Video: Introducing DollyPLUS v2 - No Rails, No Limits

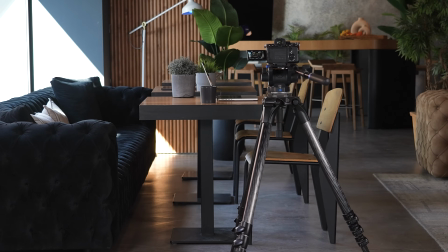[4:05]
You can also operate Dolly Plus on its own, without a Head Plus or Head One, and still achieve a wide range of beautiful camera movements,
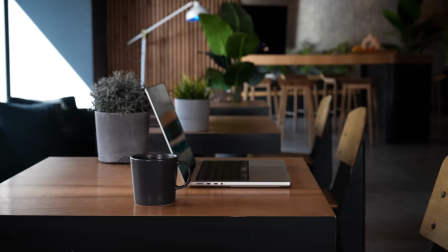[4:15]
like slide shots,
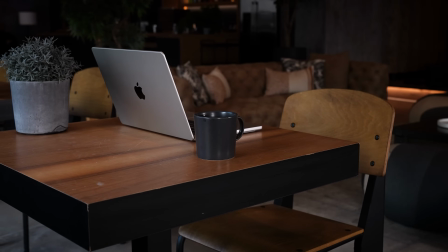[4:21]
parallax shots,
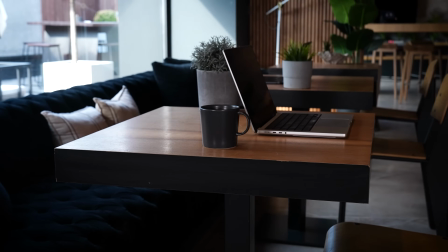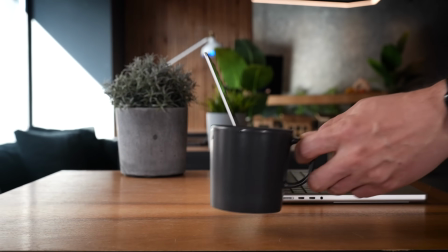[4:29]
and dolly and out shots.
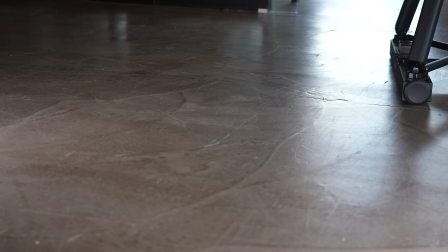[4:36]
All right, fair enough.
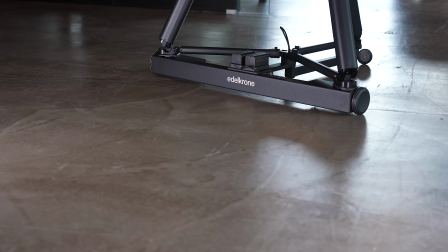[4:38]
You're probably thinking, this all looks amazing, but I don't have perfectly smooth floors like that, so this probably won't work for me.
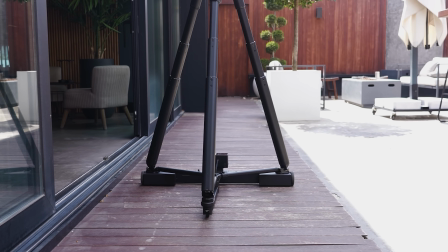[4:46]
What might surprise you is that even if the surface you're shooting on is far from being smooth, you can still achieve great-looking results with Dolly Plus.
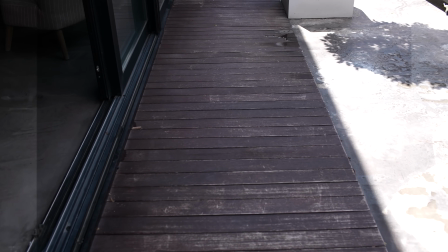[4:54]
No matter how problematic the vibrations may appear, their amplitude always stays within a narrow, predictable range.
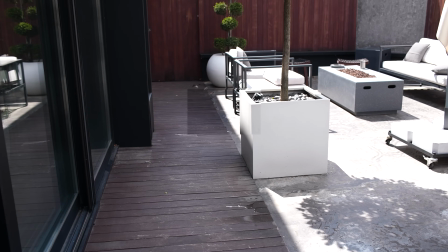[5:01]
And more importantly, unlike the vibrations you get from handheld or gimbal shots, which are lateral, these vibrations are angular.
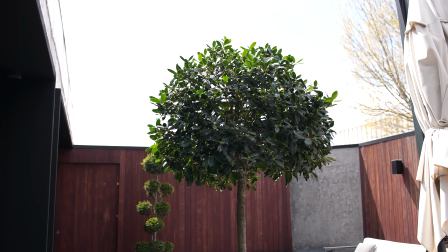[5:10]
And angular vibrations are exactly what post-stabilization software excels at, allowing it to smooth out these micro-movements with near-zero cropping.
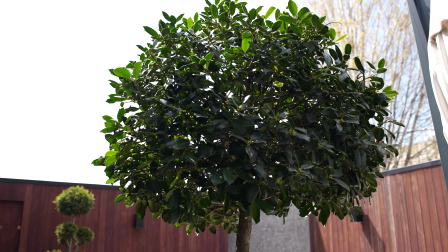[5:22]
Now the real question is, what would you create with Dolly Plus?
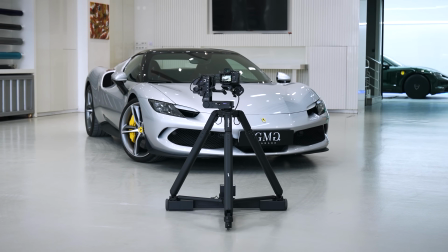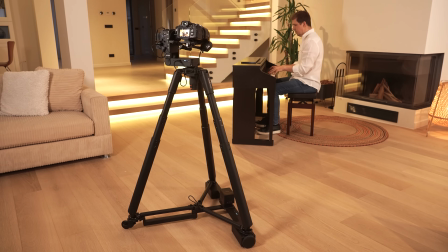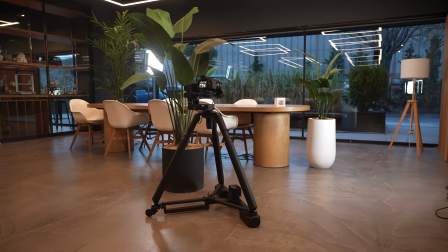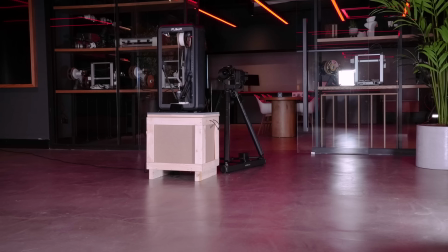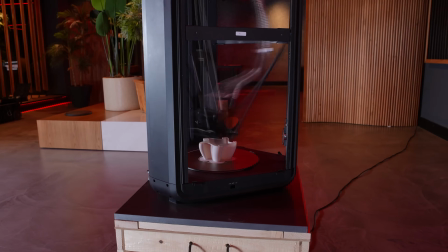[5:47]
How about motion time-lapse videos that capture the flow of time with stunning dimensionality?
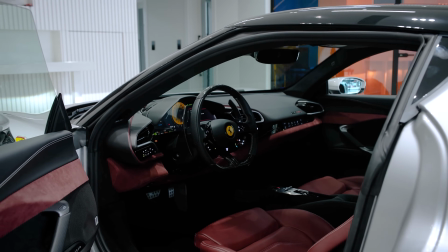[5:57]
Automotive detail shots that pull the viewer in with immersive, dynamic motion?
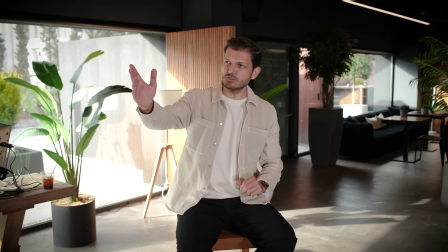[6:05]
Interview shots that bring still moments to life with depth? Live performance shots that flow with the music?
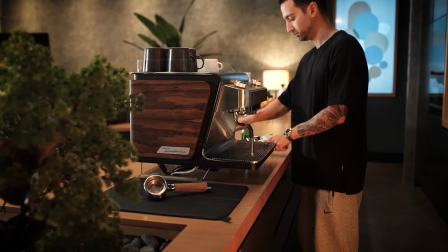[6:15]
B-Roll and supporting footage of simple actions.
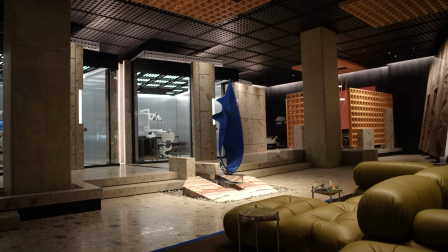[6:23]
Or maybe massive tracking shots that don't just show art and architecture,
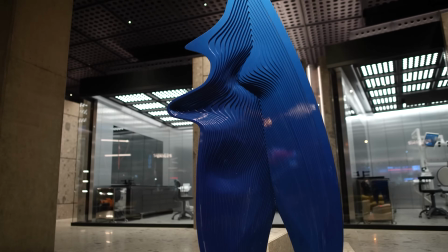[6:29]
but let you feel the entire space.
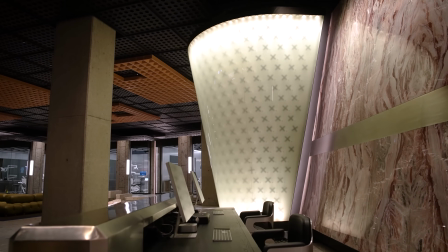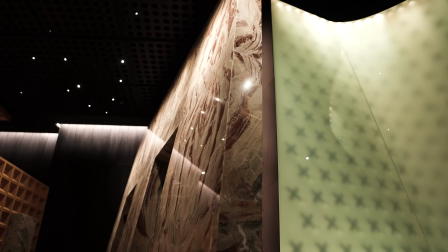[6:42]
Elegant asymmetrical compositions that reveal vertical design, details beyond eye level.
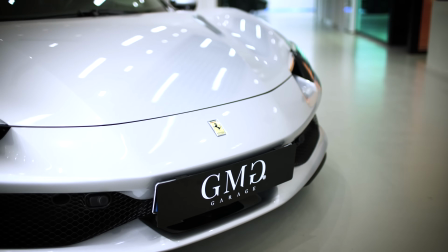[6:51]
And perfect reveal shots that travel from logo to full form.
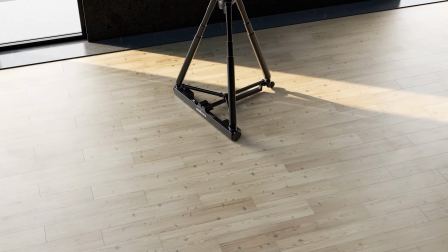[6:59]
With Dolly Plus, there are no limits, no boundaries. This is more than just a device.
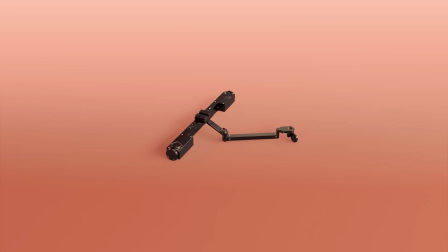[7:07]
It's a turning point. This is Dolly Plus, and your story just found its motion.